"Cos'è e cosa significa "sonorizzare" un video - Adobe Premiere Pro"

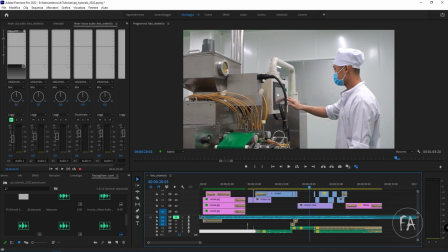chiaramente avrei potuto mettere qualunque cosa perché qui non sappiamo cosa sta facendo potevamo mettere un ronzio
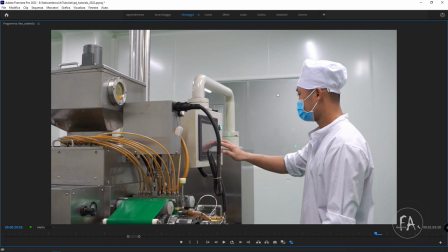che magari stava non so, friggendo qualcosa in quello che sembra un forno a microonde,
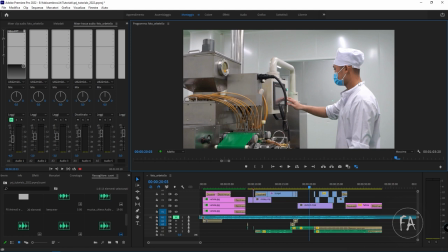non è importante è importante poi in realtà quello che voi volete far intendere a chi guarda se io metto questo suono ripetitivo ecco, magari possiamo far credere a chi guarda che qui dentro ci sia qualcosa che magari ruotando genera
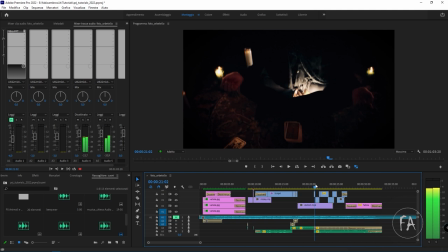questo effetto la scena successiva ho chiaramente messo un cuore in sottofondo
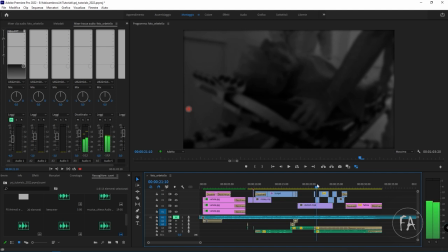perché c'era qui il grafico del battito cardiaco quindi era abbastanza ovvio mettere un
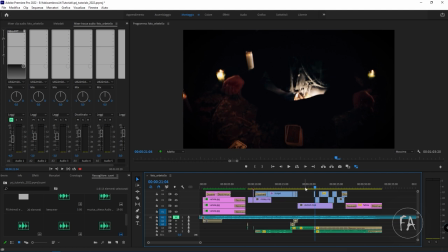cuore oltre ad un tappeto di suoni che aumentasse il senso di ansia e di angoscia ascoltate
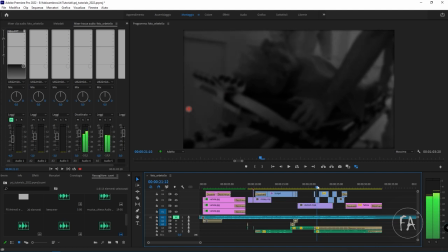notate come io abbia cercato di far andare in sincrono il battito del cuore con questo momento
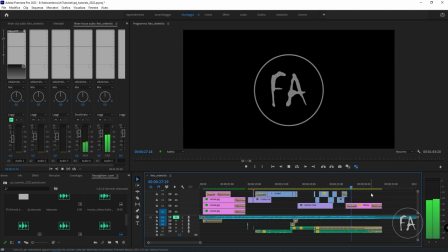si può fare meglio ci si può lavorare poi chiaramente a chiudere sale ancora il tappeto e il cuore dissolve e tutto poi va a morire così chiaramente questa è la sonorizzazione più elementare si può fare molto meglio e
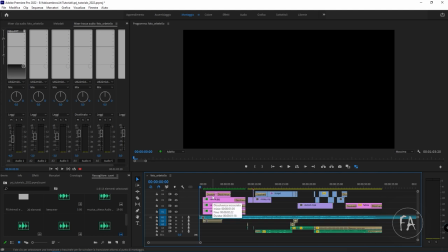si può aggiungere una colonna sonora quella che state per ascoltare è tratta da Anomalie e l'Italia occulta un progetto che prima o poi spero di potervi far vedere saluto a tal proposito il G-Up e mi perdoneranno se ancora non ci sono novità sul progetto Anomalie
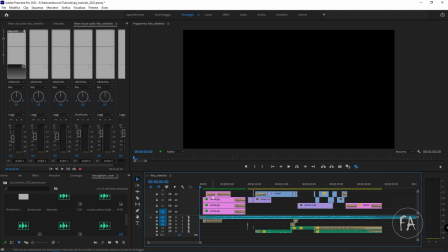andate a cercare cos'è Anomalie l'Italia Occulta su Youtube o su Instagram su Facebook e vedete di cosa sto parlando ma non è importante è importante che adesso accendiamo anche la traccia della colonna sonora e vediamo come questa clip adesso si sia trasformata in qualcosa che ha una sua veste sonora,
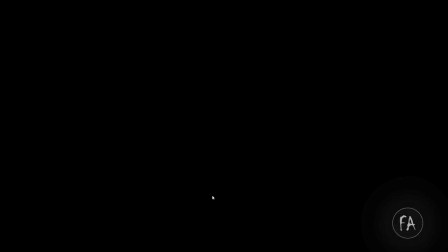non dico una bella veste sonora ma quantomeno a una veste sonora guardiamo ok
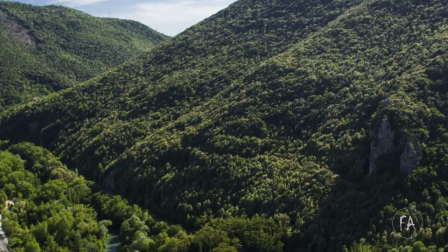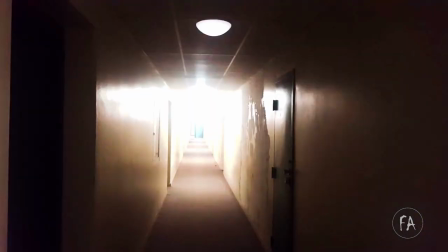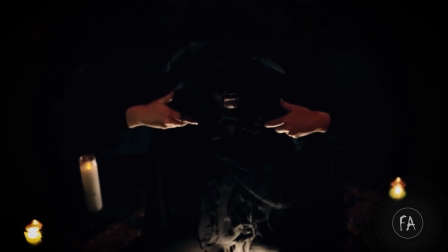si può fare meglio certo che si può fare meglio si deve fare meglio tutto sta nell'idea che avete e nella capacità che avete di crearli da voi i suoni o di andarli a cercare online come si fanno a creare i suoni beh può sembrare difficile ma pensateci bene in realtà fare dei suoni poi non è così complicato serve solo un po di fantasia per esempio io qui una bustina con una plastica sostanzialmente la metto vicino al microfono e